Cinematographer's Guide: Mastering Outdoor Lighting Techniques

Outdoor lighting can be intimidating, but the principles behind it are simpler than you might think. Today, I want to show you how to use the same simple approach for all your outdoor shoots. The real challenge comes when the shots get wider, making the setup more expensive and logistically complex. The core principle used on every outdoor shoot consists of three steps. First, soften the sunlight hitting your subject. Second, raise the lighting level on your subject. And third, create contrast. Now, ideally, the sun should be behind your subject, but not visible in the frame. If the sun is in the frame, balancing the light becomes very difficult.
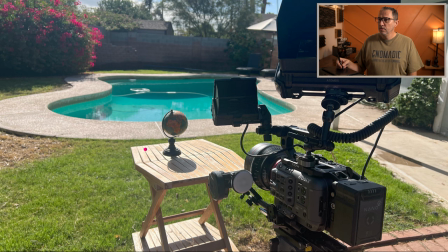[0:43]
With the sun off frame, it can act as a very nice backlight. So here in this setup, the sun is actually kind of like right here.
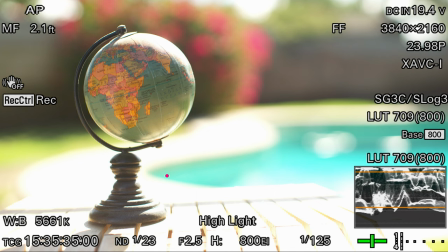[0:50]
You can see it based on the shadow. You can see how harsh the sunlight is on the globe. It's creating all those reflections off of the table. Now, obviously, the shot is not exposed yet. but we can see just how harsh that light is and so we have to find a way to deal with that.
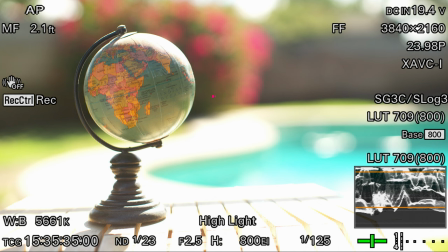[1:08]
This is a little challenging because of the background. The background has some very bright spot and some very dark spot and so balancing all that can be very tricky. Before we jump into step one and softening that light, I wanted to show you another tool that I sometimes use. I haven't used it very often recently but it's worth showing because it helps quite a bit so I actually own an nd net
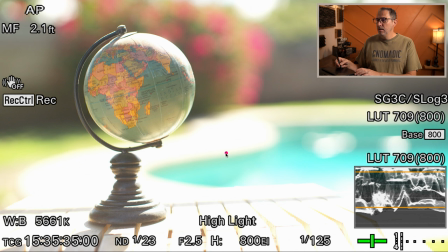[1:36]
that we can place behind the subject and so you're gonna see me set that up
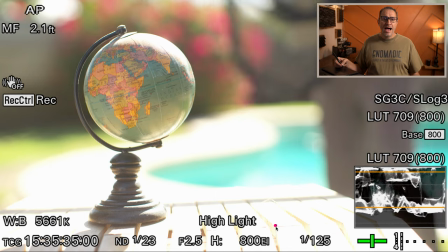[1:42]
and so what I believe this is a half stop nd net so what it
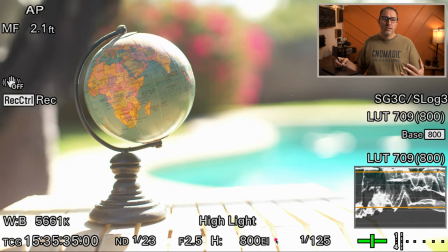[1:47]
does is it will drop the brightness of the highlights on
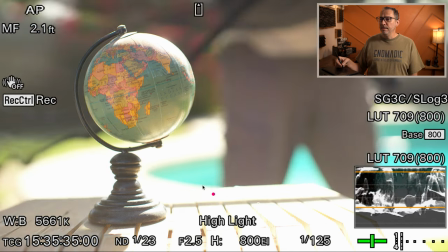[1:53]
our background by half a stop and it leaves our subject intact so
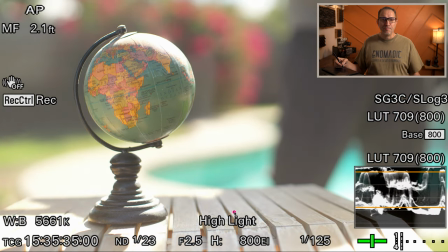[1:58]
it doesn't actually you know i can put nd filter on my camera but then the whole picture um
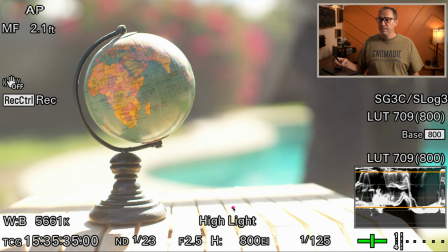[2:03]
is effect is affected by it but here the net is only
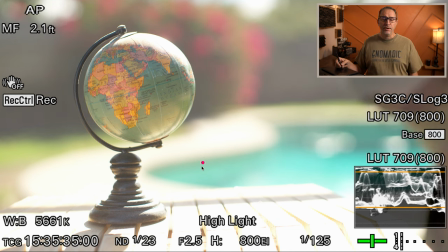[2:08]
um impacting the background and so it's not much it's only half a stop
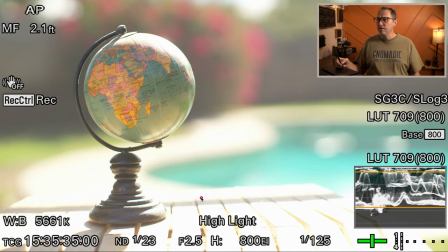[2:16]
but it really helps when you're in those situation where it gets um you know you're at the edge of clipping
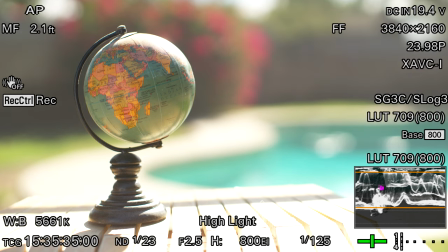[2:22]
so if you look at the waveform monitor you can kind of take note of where those levels are and this is with the net in the background and here it is without the net and so you can see
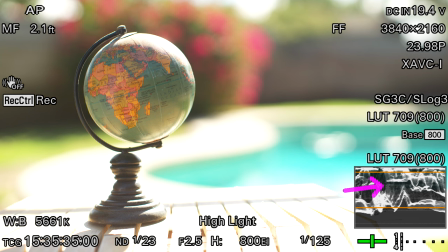[2:34]
how all those levels are changing again with the net without
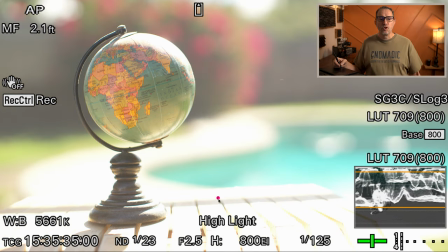[2:39]
the net so before we work on lighting we now need to expose for our background we can't control the sunlight back there and so what we want to do is we want to expose for that background.
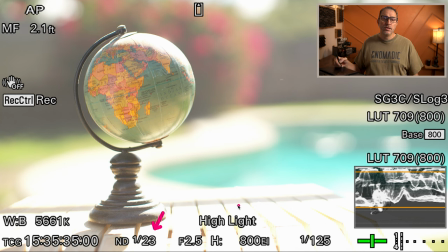[2:53]
And so what I'm going to do is I'm actually going to play with my variable ND filter and I'm going to look on my external monitor that has false color to then continue to adjust my ND filter until I feel like my background is in the right place.
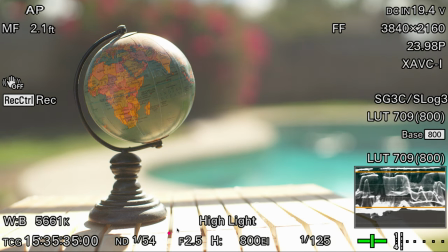[3:08]
I'm going to just adjust my ND filter down looking at my false color and really I'm looking
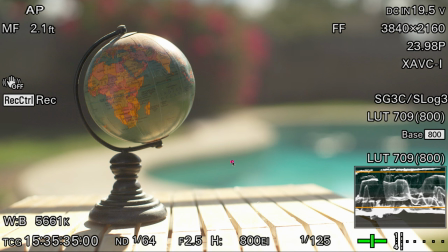[3:13]
at this area on the deck to make sure that it doesn't go above peaking.
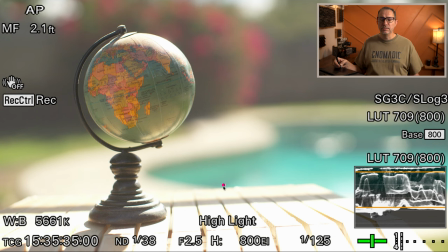[3:20]
And then once we have our exposure, then we can start with our first step, which is diffusing that sunlight.
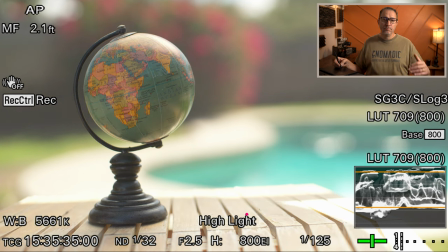[3:26]
So we still have very harsh sunlight on the table and on the globe. And I'm simply going to place a diffuser right above it.
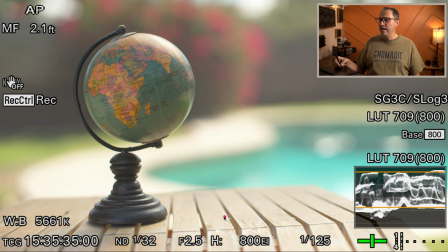[3:33]
And you can see the moment I do that, now the table is fine. We still have a little bit of a brighter spot up here, but it's not harsh. It's nice and smooth. All that reflection that was on the globe earlier, it's all gone.
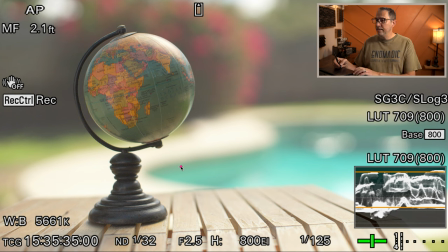[3:49]
And so that's simply placing a very simple diffuser.
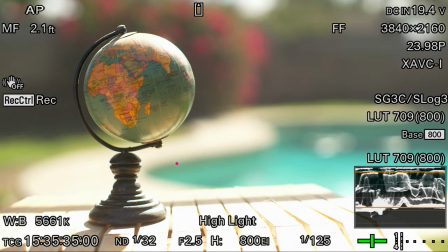[3:55]
Here's the shot with the diffuser and here's the shot without the diffuser. So with a simple diffuser, we can see that now our table is okay.
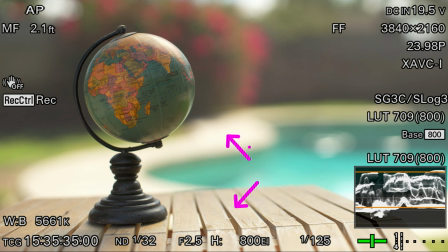[4:03]
Our deck is not peaking.
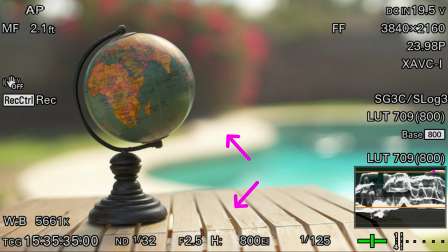[4:05]
Like when we look at the waveform we're on the very limit we have a little bit right here that's it's still not peaking but we're getting close and i'm guessing that's those opening right here in this in the sky and so we're actually in pretty good shape already and if you really don't
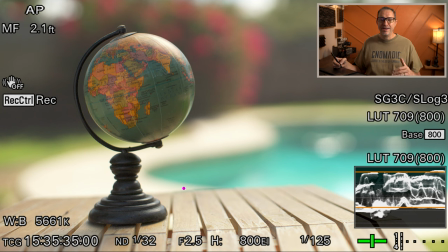[4:21]
have anything else if you have access to almost nothing if you can at least diffuse the sunlight onto your subject then then you're already in good shape so here's our setup we have our net
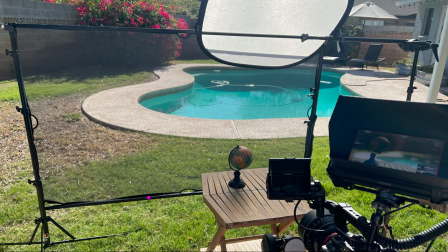[4:35]
and what I like about this picture is you can actually see the difference and what the net it's doing if you look at the grass like how bright this grass is here and on the other side of the net it just kind of cuts that intensity of the light
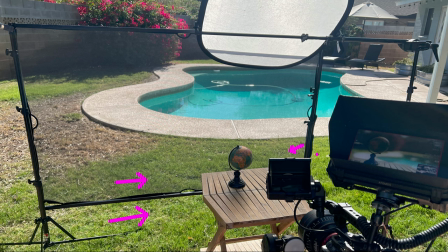[4:49]
and you can see it here too right like how darker the grass here is compared to here but so that's our net and then a simple really small diffuser as long as it covers the area where our subject is then that's more than enough it's
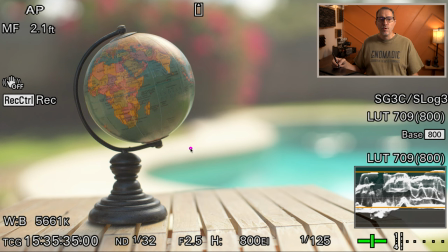[5:06]
good so the next step is now to raise the level on our subject so we've diffused the light above it but now we want to raise the level on the globe to reach the levels that we want on our monitors on our false colors or on the waveform monitors and so we're going to do that
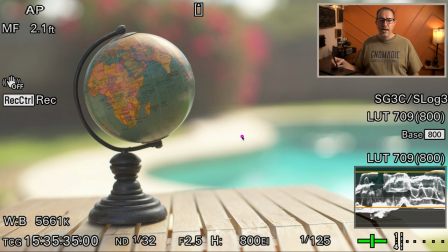[5:25]
using a bounce and we can use a white bounce we can use a gold bounce or silver bounce a combination of both and um and that's going to depend on the intensity of the light that we need in this case um i use the silver bounce and it's very harsh but
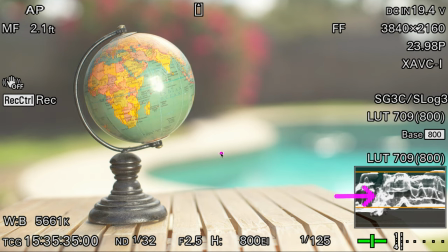[5:44]
just see just look at how much level the silver bounce is actually producing now obviously this is not okay and we're going to have to deal with it but
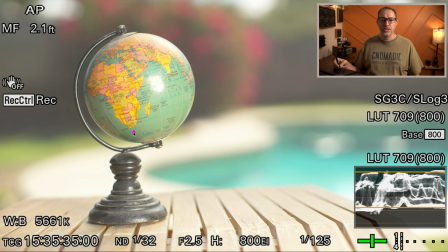[5:54]
the fact that we can raise the levels on our subject that much with a silver reflector is great the what you can do here now to control the intensity uh if you're kind of like in between right like the white bounce uh is not enough level and then a silver bounce is way
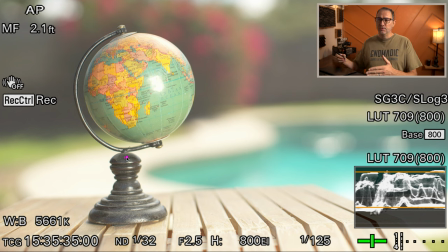[6:14]
too much then all you need to do is back the silver bounce further away from your subject and it will kind of slowly diminish. And so you just need to find the right place. Now, again, look at my settings.
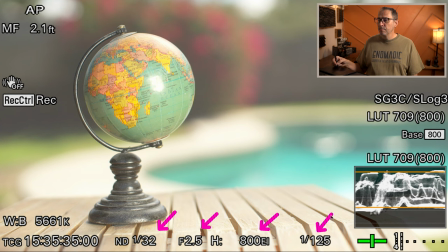[6:30]
They have not changed since we did the exposure on the background, right? We're not touching our camera settings again. All we're doing now is placing reflectors around our subject to achieve what we're trying to achieve. But so in this case, I put the silver reflector kind of where I wanted it.
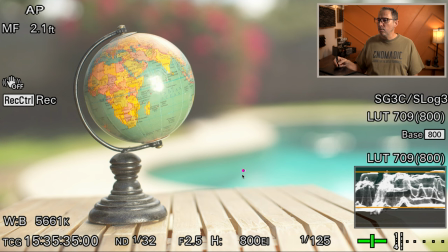[6:49]
Now I don't like this spot and so what we're going to do now is actually put a diffuser between the globe and the silver reflector. So we're going to have the silver reflector bounce light through the diffuser onto the globe.
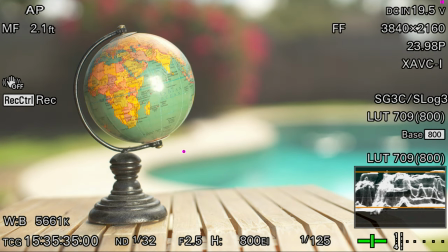[7:05]
And here you go. So here is the shot without the diffuser and the shot with the diffuser.